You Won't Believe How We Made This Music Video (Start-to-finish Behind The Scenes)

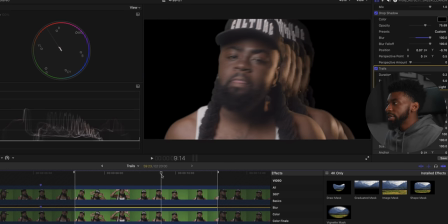[20:38]
I think in Premiere, it's called echo. You can get a similar effect to this. So it's super simple.
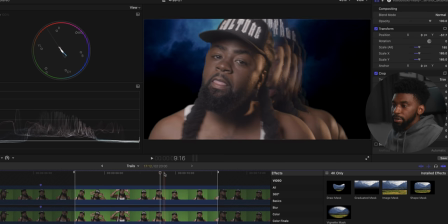[20:43]
And then I put a layer, a clip of thunder behind him that I got from Storyblocks.
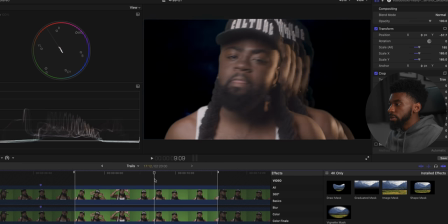[20:48]
And that just, you know, looks cool.
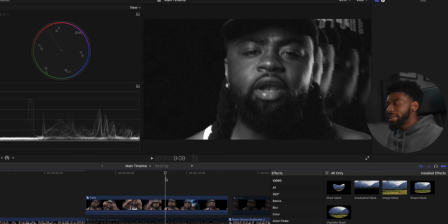[20:51]
And then from there, you know, I just black and white everything, do that extra grain and that extra texture and that dirt to it to give it that that gritty vibe for it.
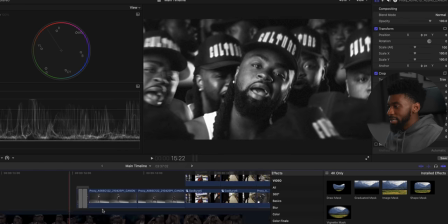[20:59]
So next thing I want to talk about is, you know, some of the overlays.
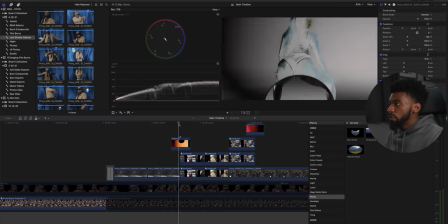[21:02]
If you look through the video, you'll see like, you know, some cool overlays throughout it to help us transition from place to place.
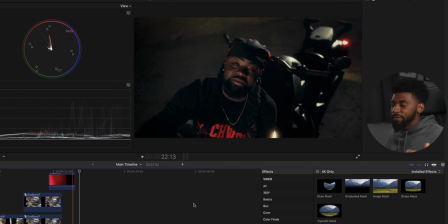[21:08]
This is my new film aesthetics pack that I just dropped. Interested, it's linked down in the description. You can use code YTFAM.
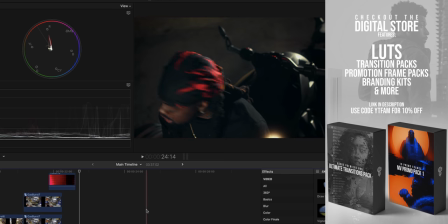[21:16]
I think that's what it is, to get 10% off. If you haven't picked it up, I just did a major sale over the weekend.
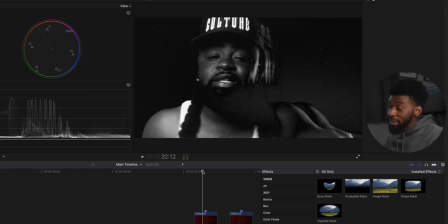[21:20]
So if you pick them up, use them, make sure to tag me on Instagram. I would love to see what you guys make with them. But these are just my film burns.
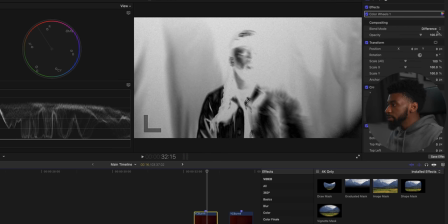[21:27]
I set my blending mode to difference. And I also put on a color wheels layer to take the color out of it.
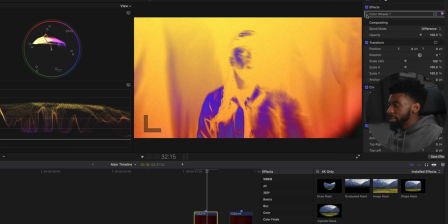[21:33]
I wanted it to be black and white because a lot of this music video is black and white.
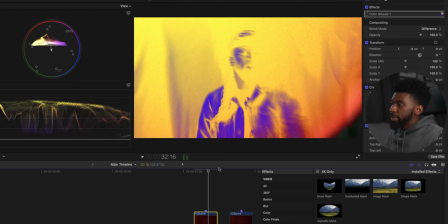[21:37]
But if I would have left my color in, you can see right there, the color would have, you know, colored through.
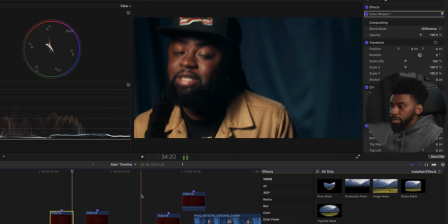[21:42]
And that doesn't look bad either, but I just wanted to get that black and white vibe for it. Throughout the video, you see a lot of these cool photo burst effects right here that you can, you know, see.
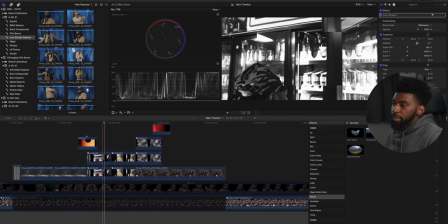[21:51]
And this was basically me just taking a bunch of photos on set.
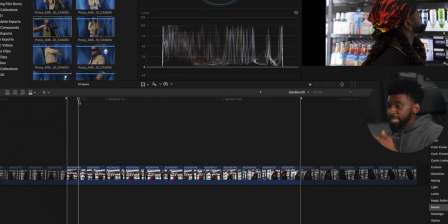[21:55]
And then what I did was I just layered these photos in the timeline and I kept each one of them going for 2 frames.
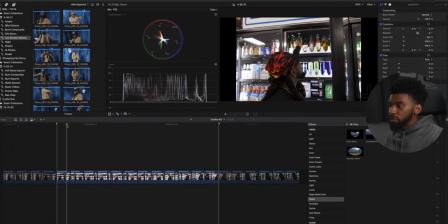[22:02]
So if you drop a photo into your timeline, you go 2 frames and then you drop in the next one and it just gives that, you know, that little stutter effect that you see.
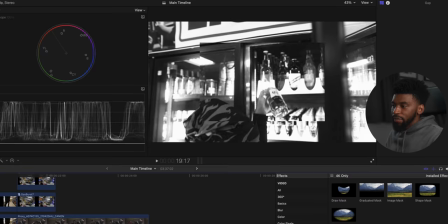[22:10]
Then from here, I just added the exact same effects that I put on my black and white layers here with the grain and stuff.
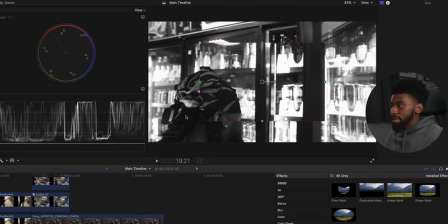[22:16]
And then ended up duplicating the layer, zooming it in. And then I put a shape mask over top to give it that little rectangle right over the top.
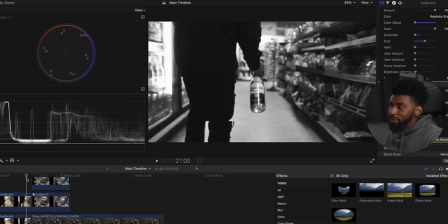[22:27]
And that's it. All you gotta do is layer photos in a timeline and just, you know, stick them for 2 frames and then you'll get that that photo burst effect.
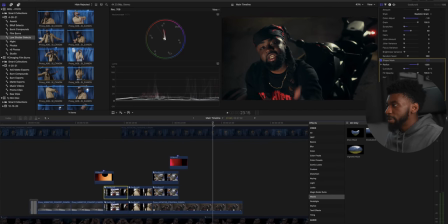[22:35]
A lot of this grade is pretty much the same. I'll take you through like maybe 1 or 2. And then you'll get the gist of the grade. So what I'll do to show you the grade is I wanna show you, I guess, layer by layer what I did. Now I'm using Color Finale Pro to color grade and Final Cut Pro 10.
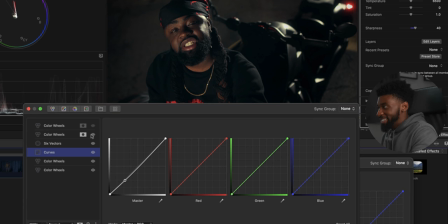[22:52]
I go from this to the regular color editing tools all the time. Sometimes I'm all for Color Finale, sometimes I freaking hate it, but I decided to use it for this music video.
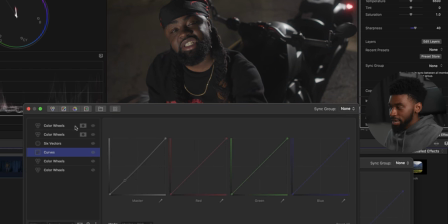[23:05]
So I just wanna take you through the layers. So these are all my layers that I used to get this color. This is straight out of camera, just with a conversion LUT on it. First layer that we add is just for contrast, just to get us to a good point in the tones.
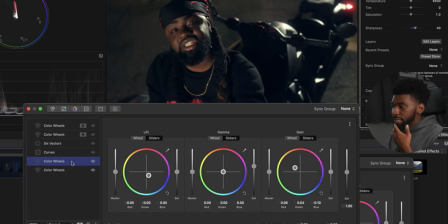[23:17]
The next layer is our color. Now, in order for me to achieve this, you can see in the color wheels, it's super simple. I'm just adding blue tones to the shadows and I'm just adding warm tones to the highlights. So that's our color right there. It's gonna give us our blue and our warms. Next thing I did is add in a contrast curve.
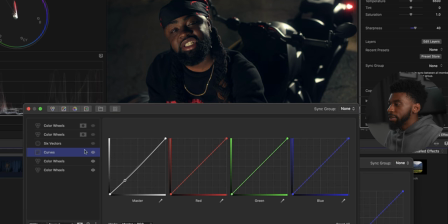[23:37]
And this is just to bring our exposure down. I felt like Will's is coming in a little bit too hot in the scene. And then we just add in our 6 vectors. The 6 vectors is just shifting our blue tones a little bit. And it's also shifting our purple tones as well in the scene.
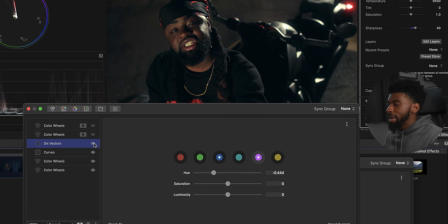[23:54]
If I turn that off and turn it on, you really won't even see the difference because I think I copied and pasted this color grade from the scene inside of the studio. So I don't even think this layer is relevant to this. The next one that I used, God, people always fly by my house. The next layer that I used is help to focus our eye in onto Will's.
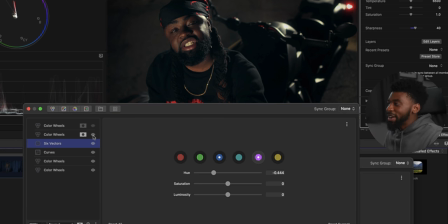[24:12]
So you can see without it, doesn't look bad, looks cool, but when we drop it in and we drop it on him, it helps just center our eyes and focus our eyes in on him. If I click on it, you can see it's just a circle around him.
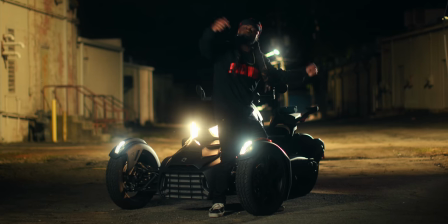[24:24]
And then on the color wheels layer, it's just me dropping down the highlights down a little bit as well.
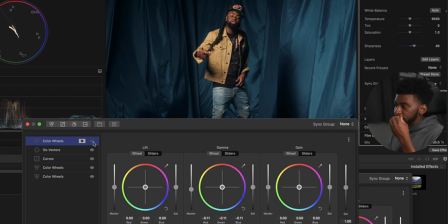[24:31]
For the blue scene, these are my layers. I'm gonna just check these off so you can see exactly what's happening.
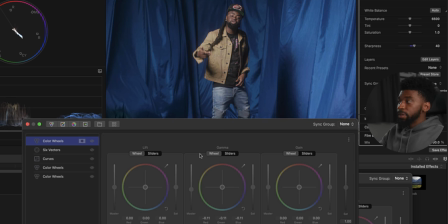[24:36]
So this is straight out of camera with the conversion light on it.
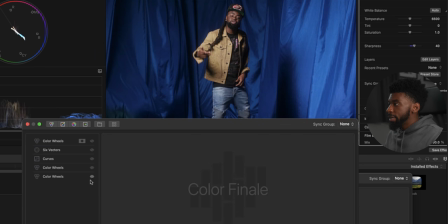[24:41]
Super simple. We add in our layer for our contrast just to get our tones where we want them to be.
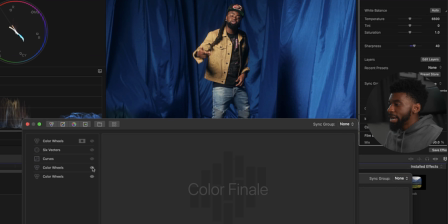[24:47]
Next thing we do, we add in our color. So this is our color right here. Now, essentially what we're doing with the color is same thing, adding cool tones to the shadows, warm tones to the highlights. Next thing we're doing here, another contrast curve just to bring our exposure down just a little bit.
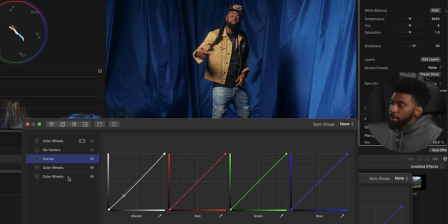[25:04]
I feel like Will's just coming in a little bit too hot. Then our next layer is our six vectors. Now this is where like the color magic comes in. And what we did to this is we just adjusted this blue. You know, this blue hue, we made it, we wanted to complement his skin tone and the outfit a lot better than it was.
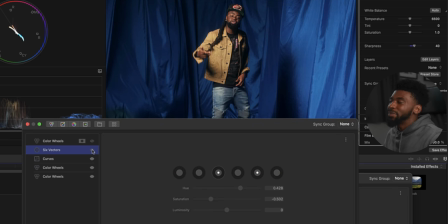[25:23]
Not that this is bad, it's just that blue color is just whack. You know, we want to change it to more of a teal tone. So what I did was I shifted it to a teal tone and I took out some of that saturation. So that way, you know, wow, really crashed on me.
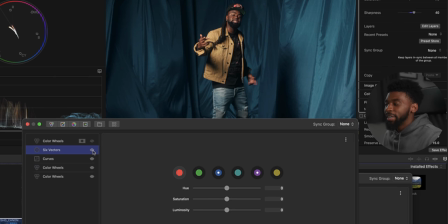[25:40]
Pain. We just shifted that to more of a teal tone and took out some of the saturation. And then another thing I really wanted to do for the scene is help focus our eye in on Wheels as well. The scene's kind of flat with the lighting, but once we add then this focus layer right here,
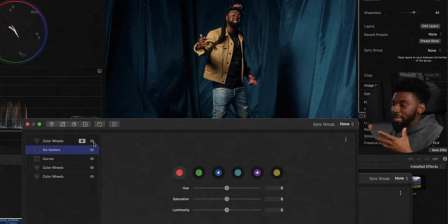[25:54]
you can see it helps just hone our eye and just focus in on him in the center of it. Same thing, just a circle layer.
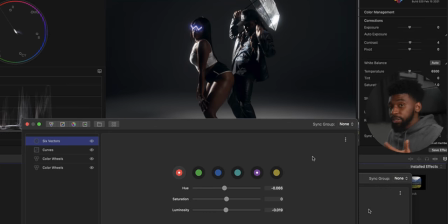[26:00]
And we just, you know, drop the exposure down just a tad bit on this. Now for the studio scene, take y'all through my layers again, just to show you what we did to get to this point.
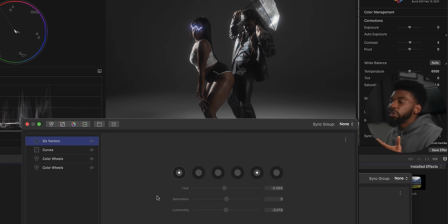[26:09]
This is what the clip looked like straight out of the camera with the conversion light on it. Next thing we do is we add in our tones.
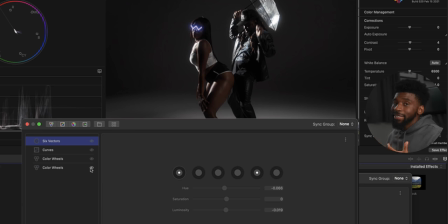[26:15]
I went a little bit darker with this because, like I said, I wanted the glasses to just shine. We want the glasses to pop out on the scene. And I think I achieved that with that. Next is our color. Same philosophy.
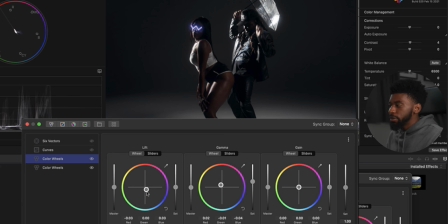[26:27]
We went in, we dropped a little bit of blues into the shadows, a little bit of warm tones into the midtones. And I didn't adjust my highlights on this one because I wanted the studio to still feel white and cool, right? So if I would have adjusted my highlights, it would have went into the floor, which I didn't want. I just wanted to really affect those skin tones.
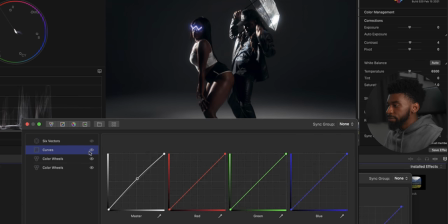[26:45]
Next thing is a contrast curve. Slight mid-tones boost right there. You can see that just brings our skin tones up just a little bit. And then from there, we have our six vectors, which just slightly adjusts our skin tones.
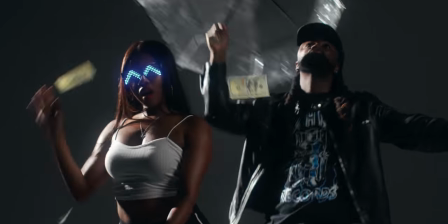[26:59]
I think the skin tones here, they look good, but they just have too much magenta into them. So I just wanted to pop that orange back in there. I think that this is about to cut off, but luckily I'm done.
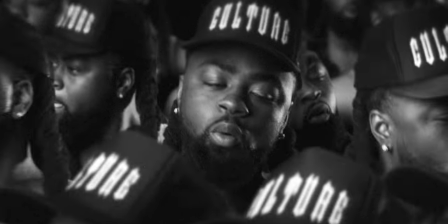[27:11]
That's the breakdown of this music video. Go check it out. Go drop it a comment. Let Wheels know that you checked it out.
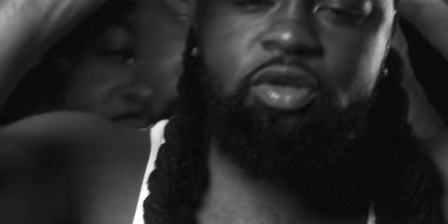[27:16]
If you have any other questions, drop them down in the comment section. If you enjoy content like this, drop this a like.
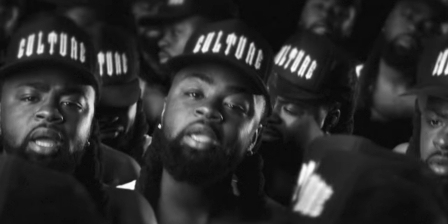[27:22]
Consider hitting that subscribe button if you're new here to the channel. But with that being said, I'm out, y'all. Peace. Dang, that was perfect. Holy sh. 1 minute left. Woo. This is a long one.